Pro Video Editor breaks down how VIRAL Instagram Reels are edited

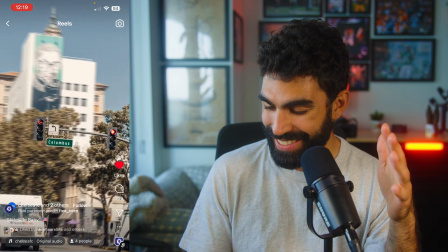It actually feels like I'm on drugs right now watching this. That video is awesome.
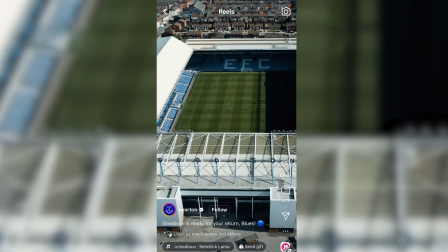Super creative work. It's ultra impressive.
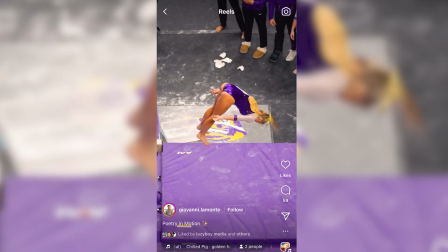In this video, we're reacting to and breaking down some of the editing tricks behind some of the coolest sports video edits that I've seen recently on Instagram. Hey, what's going on? My name is Peter Sarellas. I'm a videographer and editor based out of Ottawa and Toronto, Canada.
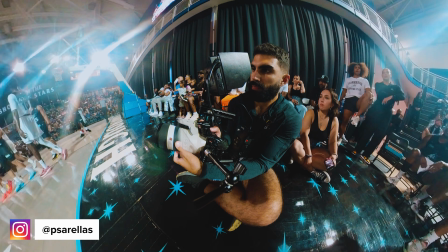And yeah, in this video, we're going through my Instagram saved folder. Like whenever I see something that's like really cool in the sports or fitness space, I save it to a specific folder on Instagram for like work inspiration. And today I just want to go through that folder and like give a shout out to some of the awesome work being done on Instagram and talk about how some of these effects are practically done in an editor, so that maybe you can go back and recreate some of them or take some of the concepts and apply them to your own work.
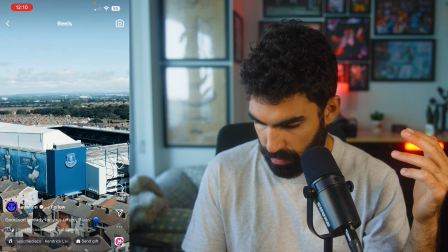Let's start with this one. I think this one was pretty cool.
Reincarnated, I was stargazing.
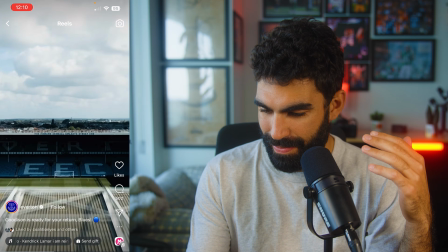Life goes on, honey, and her my babies.
That's awesome. So obviously this is a video that's gonna catch your attention no matter what when you're scrolling.
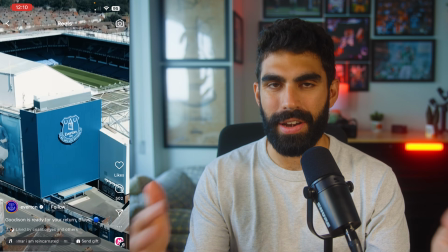The video is cut perfectly to the audio. Obviously it's trending audio from the time that it was posted, which helps on social media.
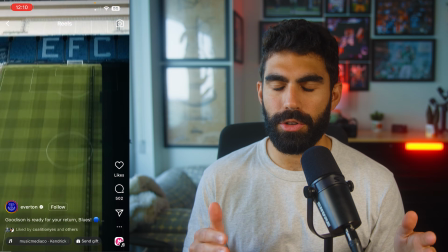The fact that it's so fast and it's so unique, like there's people who have done fast cut sequences on intros before,
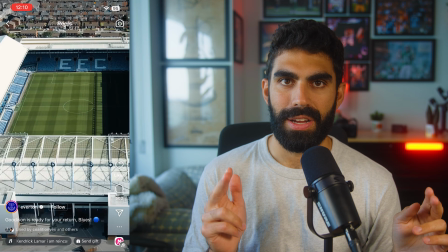but to have the clip go forward and then reverse all in sync to the beat from so many different angles,
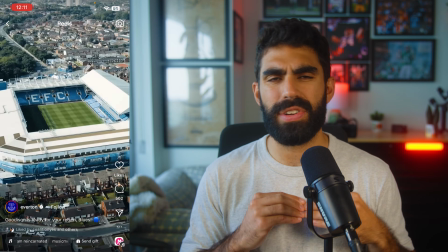and to do it with a drone is so different from what most people do in their intros.
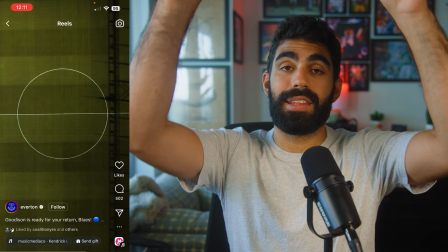And then right on the drop, you have the stadium literally fly into the air and then smack down, and then the scene pops out into a wide shot. If someone tells you to make a video showing off a stadium, that doesn't seem inherently interesting. But when you think of creative editing techniques that you can use to make literally a building that doesn't move or do anything look so cool, that I think shows a really high level of creative work. And clearly like this is an English Premier League side. Like of course the people who are doing the creative over there are going to be at the top of their craft. The editing here isn't like overly challenging.
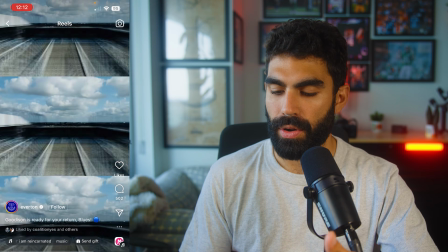It's a bit of zooming in, a bit of zooming out, like the one like effect with the stadium plopping down, which requires a little bit of masking.
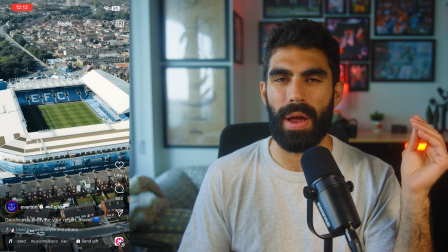And besides that, just speed ramping and like reversing clips.
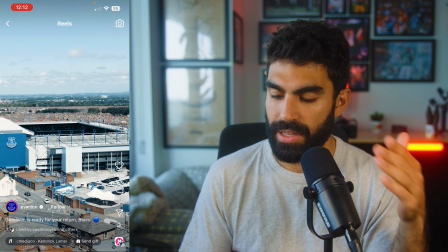But to conceptualize this and decide that this is how you're going to show off a stadium, like it is so cool.
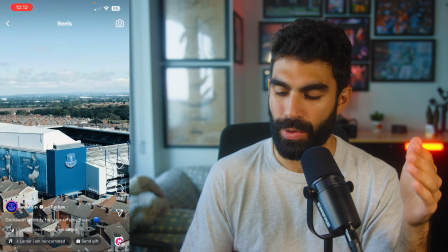And I know that the production of this, like getting the drone in the air and thinking about all the different shots you were going to get to include off in the intro to like bring people in, like I know that took a lot of time. I'm just surprised no one's done this yet, or maybe I just didn't see it, but like this is fantastic. So big shout out to them. It makes you think about the different ways that you can incorporate cameras that aren't just your mirrorless camera or like your DSLR or your cinema camera into an edit to make a more engaging video. All right, let's pick something else here. I like a good football video. Let's pick out this one. I love like the high camera angle that they're using with the stabilization effect. I've obviously done stabilization effect tutorials on this channel. If you're new here, I'll link one up here that you can go check out. And I've also filmed a lot of football on this channel, but I don't think I've actually filmed football from this angle for a consistent period of time.
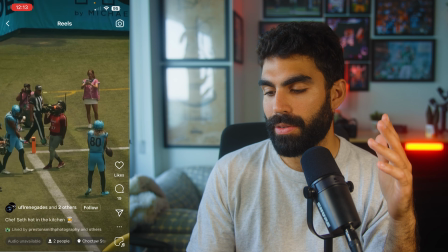It's so engaging. It gives me the vibe of like a basketball video filming from the rafters, and like obviously that's filming from the rafters trend.
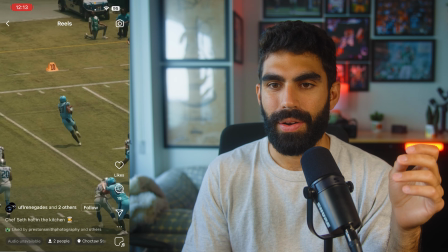I think it started with like the Atlanta Falcons or Atlanta United or something, where like you go to like the very top of a stadium and film directly down and then stabilize.
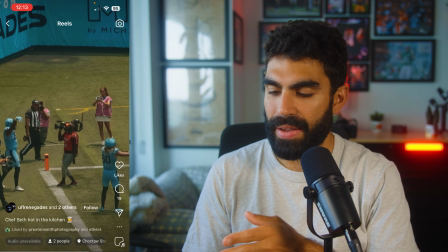Has become a trend and people are picking up on it. But like even just filming from the crowd like this and stabilizing football,
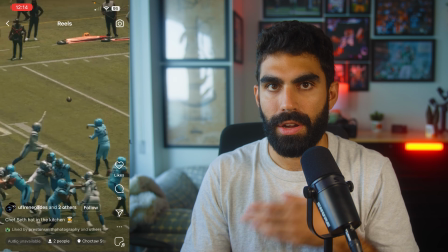which is a sport that people normally film on like ultra telephoto lenses from the sideline, it's really engaging because it's just a different angle.
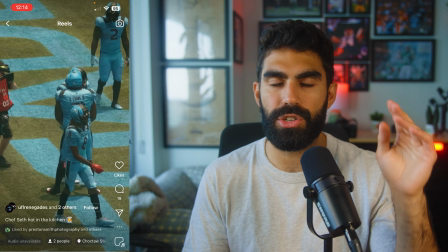This is more so how people will film hockey because they need to shoot over the boards to get a clean image without shooting through the glass.
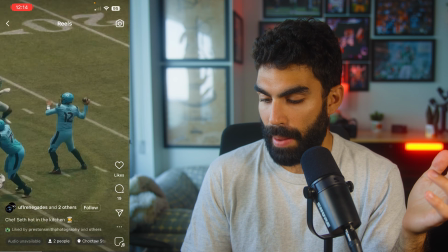And like no one films football like that because you just don't have to do that for football, and like make something like this that just stands out from other football videos because no one else is doing it, even if it's not like particularly challenging to do.